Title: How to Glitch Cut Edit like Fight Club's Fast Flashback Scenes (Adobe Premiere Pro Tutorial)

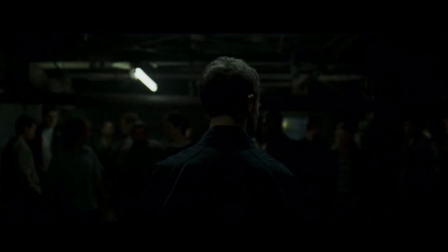[0:00] We should do this again sometime. This is your first night at Fight Club. You have to fight.
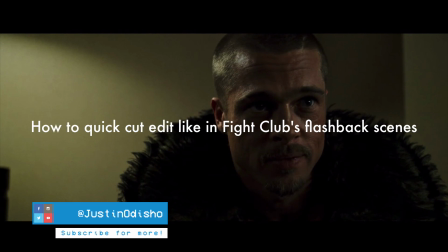[0:04]
Hi everyone, my name is Justin Odisho, and in this video we're going to be doing a little bit of a mini stylistic breakdown for this scene in the movie Fight Club. So I'm not going to be spoiling anything for you, but in the movie there's a lot of use of flashbacks to get some storytelling done.
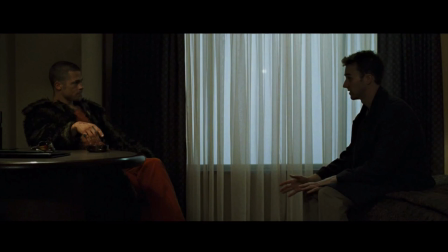[0:19]
And in these scenes and throughout the whole movie, there's a really heavy use of sound effects to set the tone and kind of set the pace of the movie.
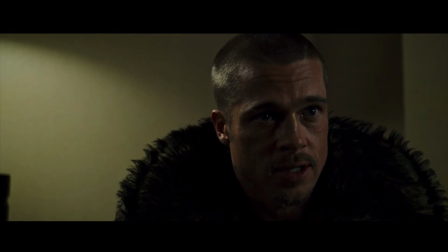[0:27]
And in particular in these flashbacks, there's some noisy, fast cut, glitchy sound effects.
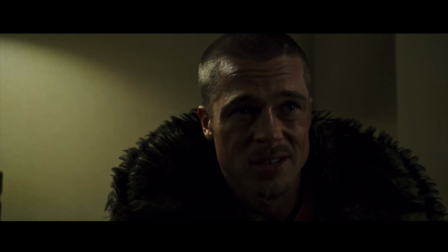[0:32]
Along with these sound effects, there's a clever use of really quick cuts in succession with each other to start off the clip in a jittery way and make us,
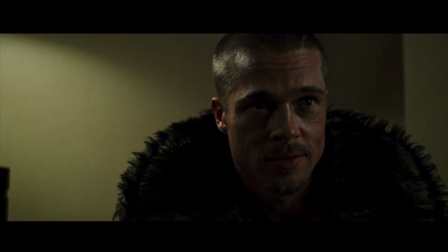[0:42]
the viewer, feel like all these different flashbacks and scenes are being blinked and flashed across their eyes and they're kind of jittery feeling.
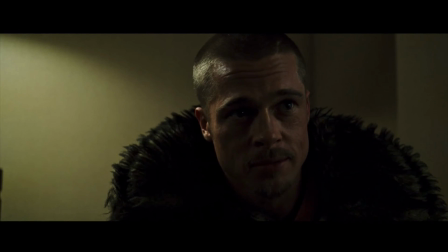[0:49]
So I wanted to replicate this effect in Premiere Pro with the cutting because it's really simple.
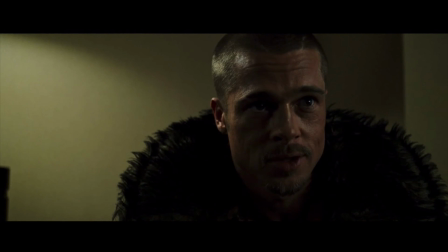[0:54]
It's all just about cutting and timing. And I've actually seen it done not only in this movie, but it's a technique I've seen across music videos and other works.
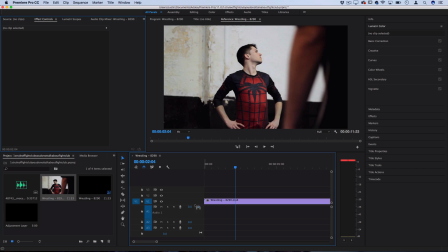[1:02]
So let's go into Premiere Pro and I'll be working with this example clip. You notice that this will work nicely when there's a subject in the frame that doesn't move too much around, but there's a part of them that's moving.
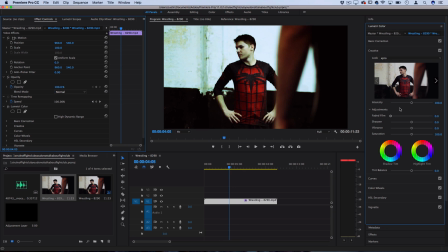[1:14]
And also throughout the movie, there's a really gritty dark color grading. So look into some of my tutorials on how to use the Lumetri color panel for some more on that. I'm using a preset look that I've created called cross processing, and I will have my lookup table LUT pack available soon for purchase.
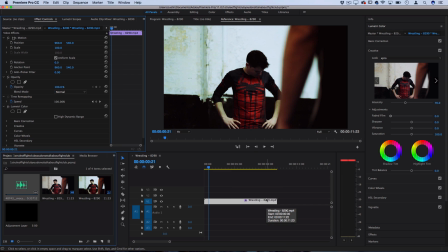[1:32]
So subscribe, follow me on Instagram and all that. Stay tuned for that. But the other important piece that I have in my project media bin is this free sound effect that I found online.
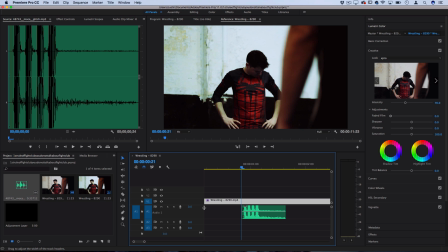[1:40]
So I'll link it to you below. And it's just a noisy glitch sound effect, which reminds me of that kind of frantic feeling noises that they use in the movie. So looking at the waveform, this has four sharp noises in it, which we can cut very quickly and take out large chunks of the original clip too.
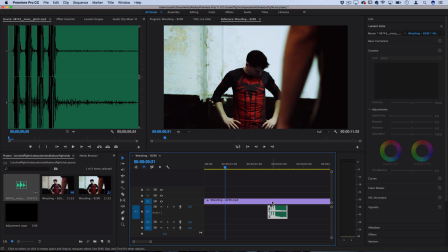[1:58]
So I'm going to actually move it out of the way so we don't splice the sound effect up. But I know that it's two frames at a time for each of these little peaks. So at the start of this clip or wherever you want to do this little glitchy cut effect, let's create a cut.
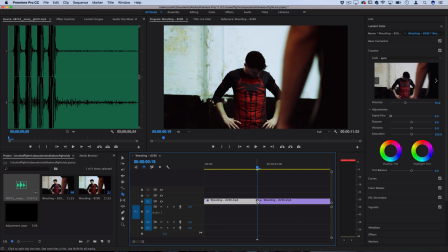[2:12]
I'll press C to grab my razor tool and create a cut right there to split the clip. Alternatively, you can use the shortcut Command K for some easier action. Now I'm going to move a significant amount over till his head or whatever is in a different position. And I'll press Q, which is my ripple delete tool.
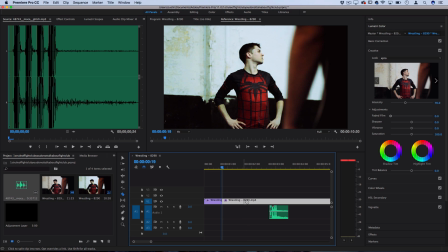[2:30]
That basically takes whatever's behind the cursor and deletes it to the next cut point. Alternatively, you could have done this by creating another cut, deleting that middle section, and moving things over. But I'm going to be using Q, which is the ripple delete tool in my case. So now we're going to go two frames over.
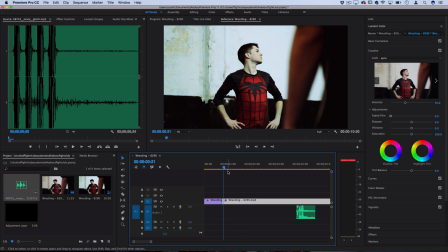[2:48]
So we're going to keep this two frame section. I'll press Command K to create the cut, and then I'll move over a significant amount and I'll press Q to do that.
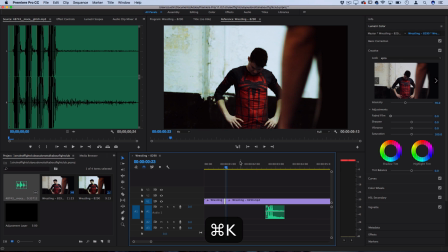[2:57]
So I'm going to create four little sections here using this quick editing method.
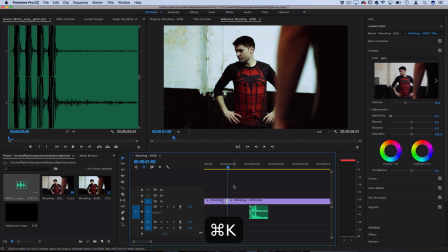[3:02]
And I'm gonna make sure I'm removing enough information so that it's visually interesting to look at.
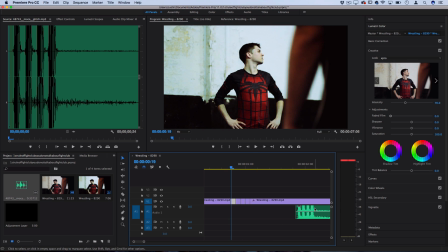[3:07]
All right, now that I have these four jumps in time, I'm gonna move my sound effect back over so it realigns with them.
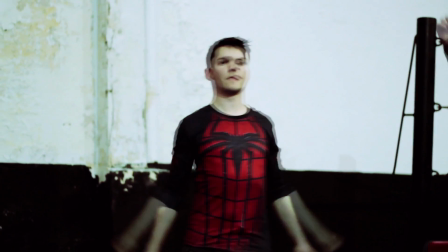[3:13]
And now when I play that back, we created a cool jittery effect where his head kind of spasms back and forth because of the cuts.
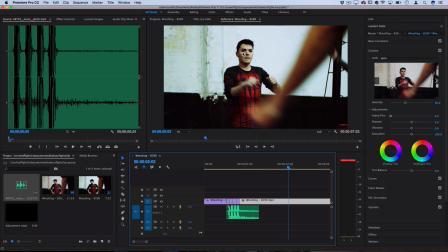[3:20]
And it syncs up with that noise and it creates a cool look for the viewer. Now keeping it true to the movie scene, and in my example, we're working with a pretty still frame and a still subject, but you can experiment with this on all types of clips to do this fast cut stutter
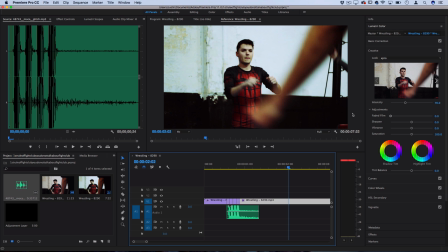[3:36]
and sync it with whatever types of sound effects or music that you want and play around with the effect.
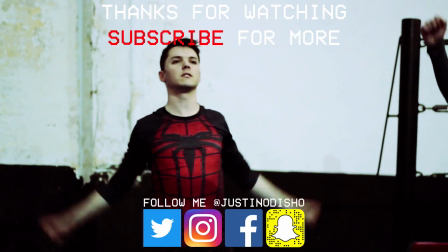[3:41]
So if you guys enjoyed this video, make sure you leave a like on it below and make sure you subscribe to my channel to stay tuned for all of my new future videos.
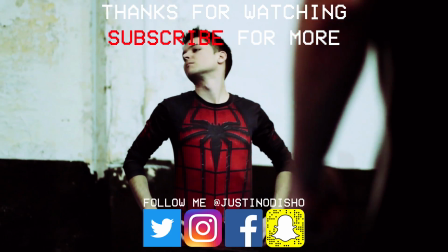[3:48]
You can follow me on social media at Justin Odisho to stay up to date with me.
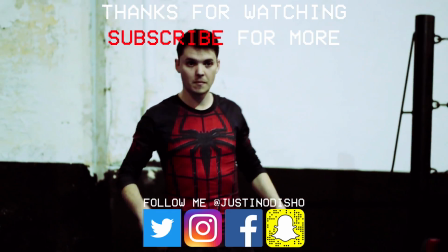[3:52]
And once again, thank you guys so much for watching and I'll see you next time. We should do this again sometime.